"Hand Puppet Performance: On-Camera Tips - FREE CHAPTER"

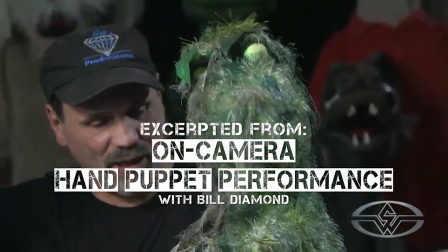(0:00)
Everything okay? You good? Oh, I'm fine. How are you, Ziffy? Very great.
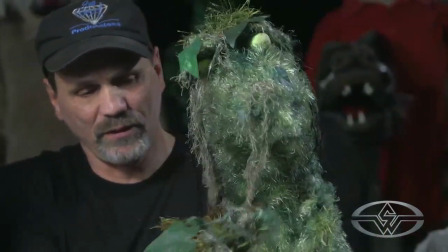(0:06)
Good, good. Why don't you just keep yourself, you know, tangled here? Alright?
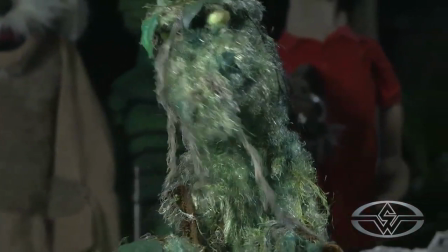(0:11)
Just keep them together. Now we have a nice new alien that's being performed magically by this wonderful performer here.
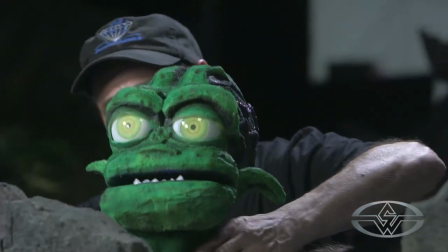(0:19)
And this character will then tend to come up high and look over your set.
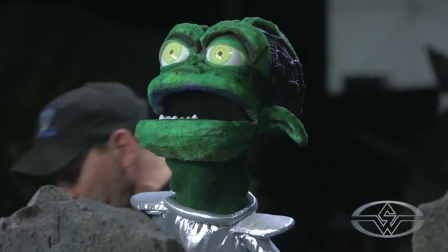(0:24)
Pay attention to your monitor. Your monitor is your reference. It's your framing as we discussed earlier.
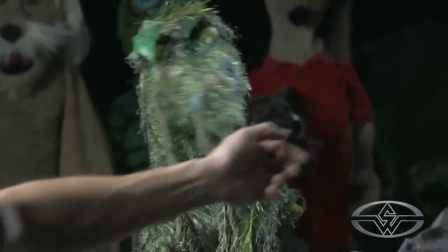(0:31)
Again, you go back to your lighting. We keep our eye focus down.
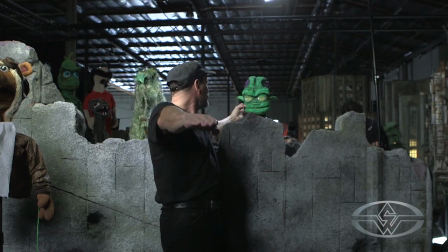(0:37)
Our playing field is in that direction. So you always want to keep that your eyes are here.
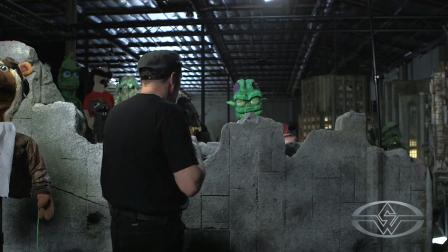(0:44)
If you're looking up, it makes our eyes look up, but what are you looking at? Now, one of the things is what we do is puppet blocks.
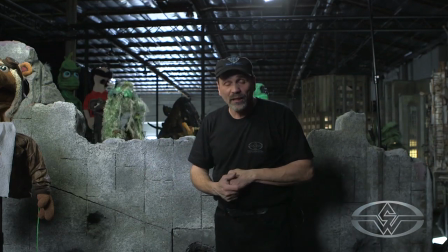(0:53)
This set is actually perfect for that, is that we have a high rock here.
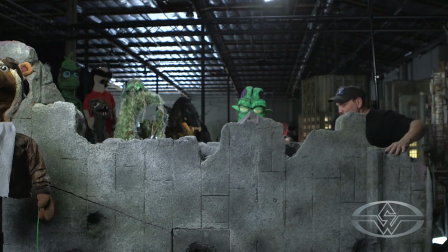(0:57)
So it gives us a chance to get this puppeteer to keep her head down, keep the character up. This is where the challenge is in. And using this block, and always move close to the set.
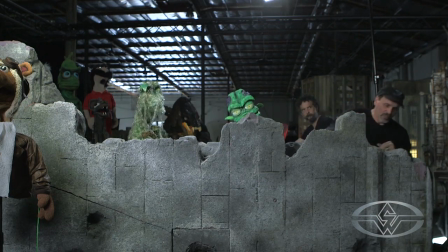(1:13)
Because the closer you are to the set, the closer you are from being seen.
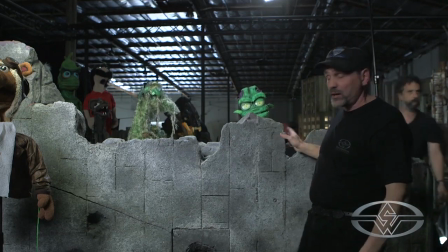(1:19)
No different than a live show. Think of it as a stage.
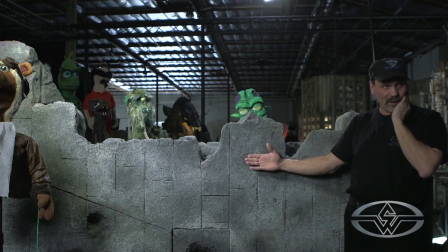(1:23)
The closer they are here, the better off we are. less chance of seeing that head.
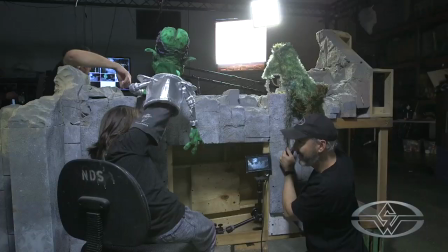(1:30)
So, sometimes if you have that situation in your design, you want to make sure that there's a rock not too far away and keep her head out of the shot.
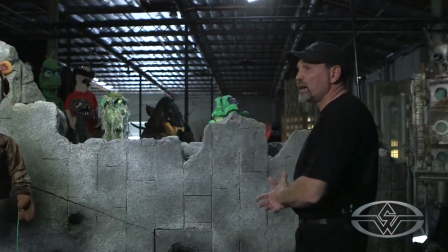(1:40)
So, this is where our lighting comes into play. As we talked about, our key light, our fill light, our backlight.
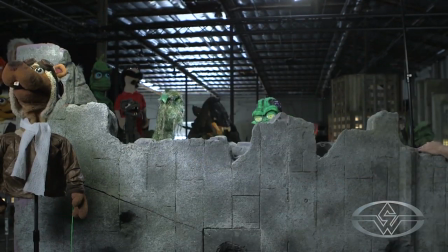(1:49)
Our backlight is helping our secondary cast back here. That secondary cast gets to work off their monitor
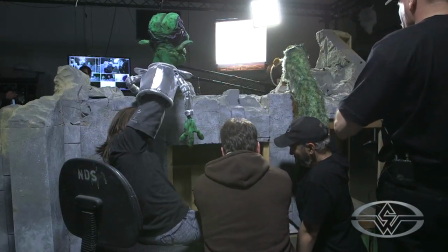(1:58)
and be conscious of this set now they're kind of really pretty much locked in
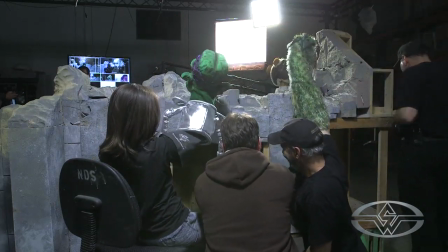(2:03)
so when you design a scene and they can't move in with a set like
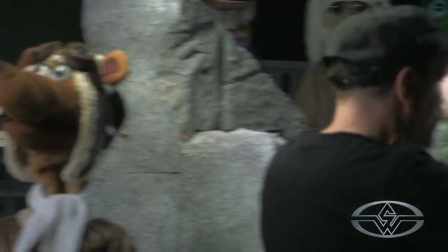(2:08)
this you get a chance to let these characters go down behind the set
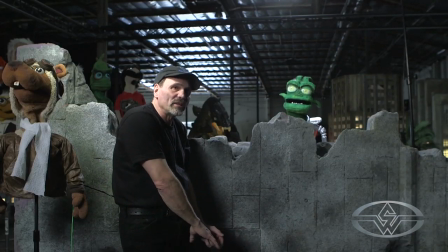(2:14)
okay they get to use their performance and then when we're ready and pilot walks in they can sneakily
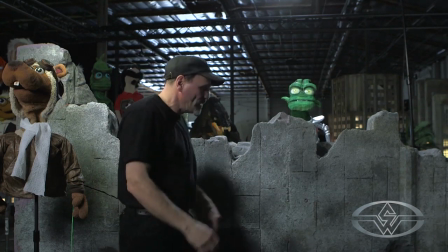(2:21)
come up now we're gonna set the stage here The pilot's going to walk in like he came on a scene.
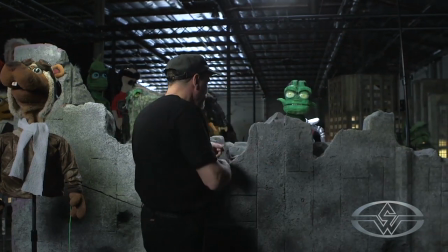(2:29)
He may talk to you. And then, with a couple of beats of dialogue from our director,
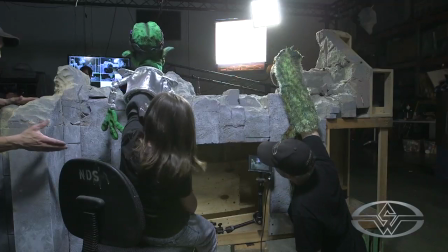(2:37)
you guys will then come up behind him. He won't see you.
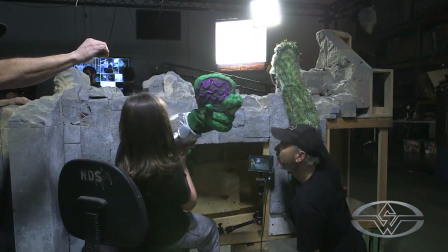(2:42)
All right? So you want to wait until he moves to frame into center. Okay? We'll do a little rehearsal here so that when you guys are working out there with multiple puppeteers, your camera crew gets to know what's going on and your performers get to know what's going on.
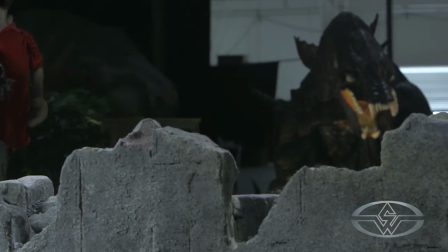(3:00)
So what we'll wind up doing is at the top of our scene, pilot walks in,
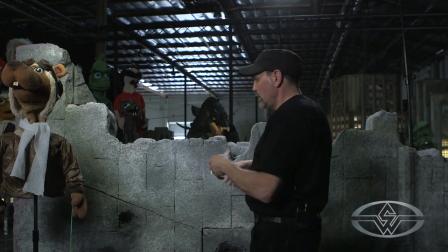(3:08)
plays to camera one, alright, as he's talking not knowing where he is, we can't, a beat, you guys notice that and we'll use you characters come up.
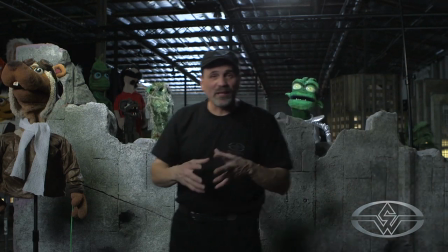(3:20)
Nice turned. Alright? And that's where they get a chance to have a little character development.
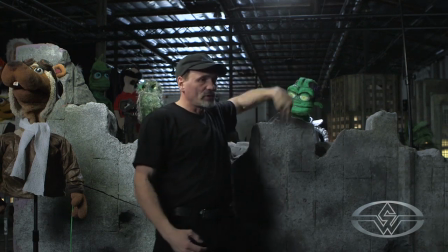(3:26)
Keep the eyes down. Now one of the things on your monitors for your back puppeteers is use it as a reference.
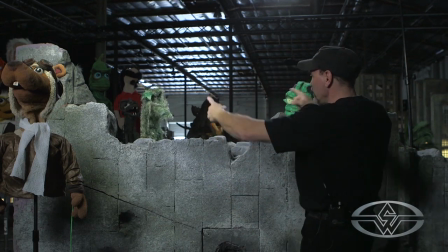(3:33)
So if pilot's here, focus on him. You have an eyesight line here, you have an eyesight line here.
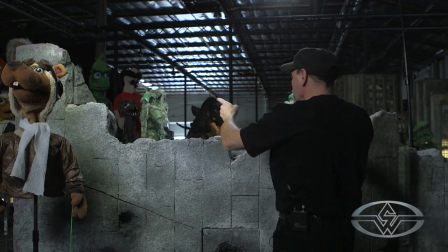(3:40)
His eyesight line is to that camera. Your eyesight line is to the character.
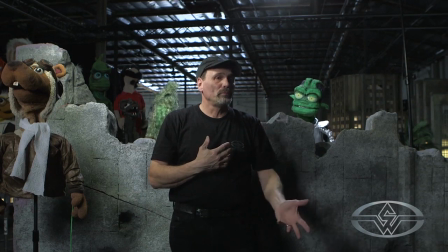(3:46)
When you're doing multiple performances and you have other characters, you want to create a real world.
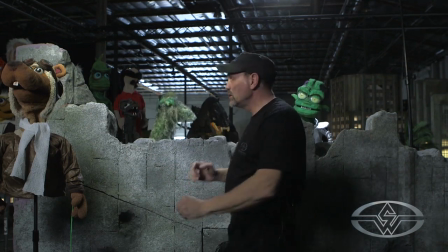(3:53)
Pilots the only one that's going to talk to the audience. These characters are going to focus on him.
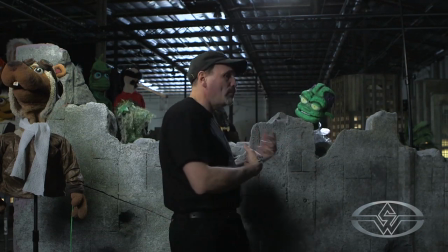(3:59)
So that gives you a chance of setting up a multiple scene and understanding how to perform it.
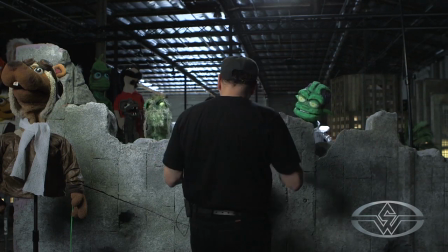(4:05)
All right, we good back here gang?